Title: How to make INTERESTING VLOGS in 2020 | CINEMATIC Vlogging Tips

alright guys so the next thing you want to sort is the types of clips that you want to put in your video for example you can set for the talking clips and your B-Rows now the talking clips are split into two informational and reactional now informational is hi guys I just woke up this morning I went to recording the vlog for you guys today etc now reaction is you're at maybe like Olumarok and you saw something really cool and your reaction you're reacting to it you can decide to record that and show it to us here on YouTube now the next thing are your b-rolls now your b-rolls is typically supplementary clip that you add to your videos to flash up your video to give it more you know depth to give it more feel like I'm doing right now I'm actually walking and I'm holding my camera but I'll do this for you guys you know so this is b-roll that i decided to add to my video to not make it stationary and basic and boring like i've been sitting indoors and talking to you guys all day now there are different types of b-rolls that you can decide to add to your video you can decide to add shots of nature for example i'm currently walking in this beautiful street let me show it to you guys this
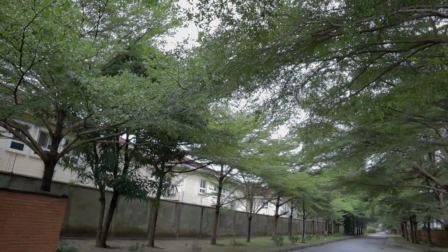507s
is a really nice view
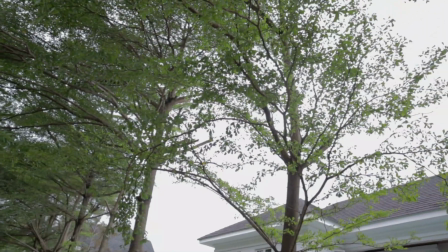and this is a shot of nature now another type of bureau shot is the landscape shot or like some people like to call it your estabs so basically this kind of bureau shots estabs they show where you're headed or where you are about to enter for example i'm currently going to my friend's
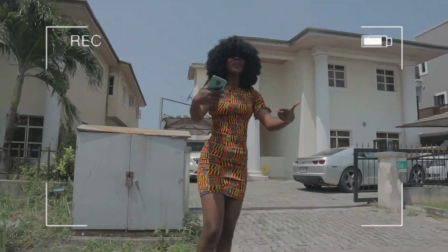530s
house you guys can see in this vlog that i'm actually showing an estab of her place so that way you guys see that this is where i am
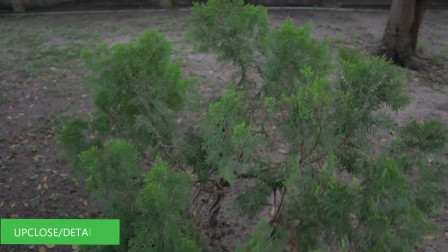537s
entering now another type of shot you can decide to do is currently what i'm doing at the moment this is an up-close shot to
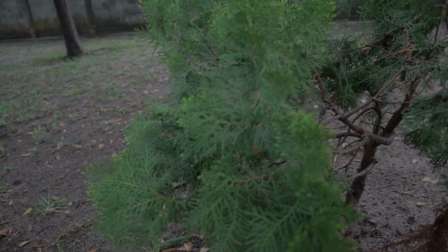544s
show the details of this plant that i'm currently recording for you guys so this
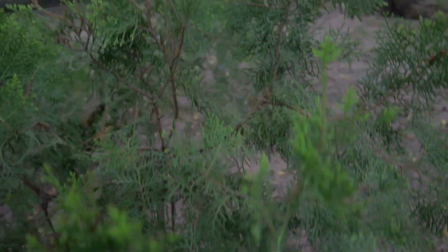549s
shows details of whatever it is you're trying to show us in your vlog
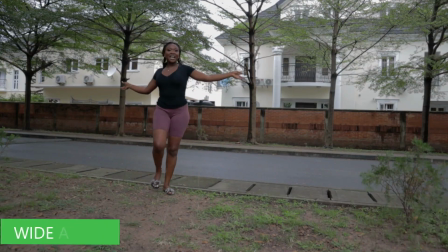554s
so this is another type of bureau shot basically
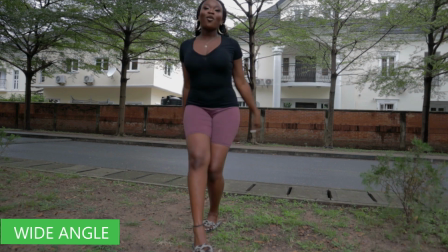559s
it shows you guys full view of what i'm wearing this is kind of short you use
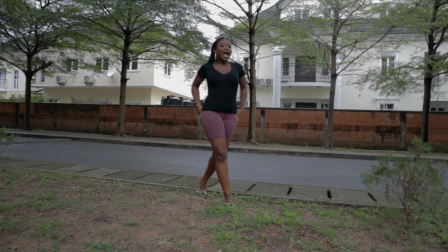563s
for an ootd or what you're wearing for the day i I mean, this really nice biker shorts, if you guys get what I mean. Now, the last example of bureau shorts that I have for you is called a perspective short.
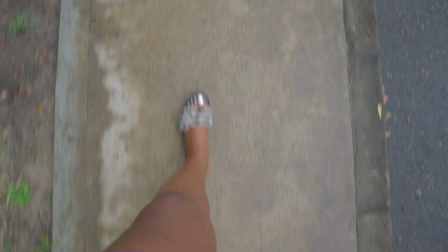575s
So, for example, right now, I'm recording my feet walking because I'm trying to show you guys that I'm headed somewhere.
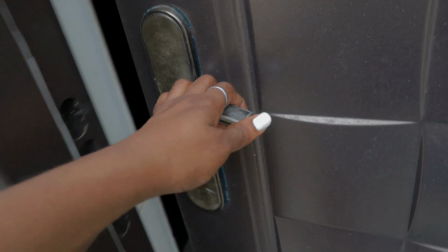581s
For example, I can decide to also record myself opening the door. That way, you guys feel like, oh, she's about to go in somewhere. You know, it kind of makes you feel like you are seeing exactly what I am seeing, just the way that I am seeing it.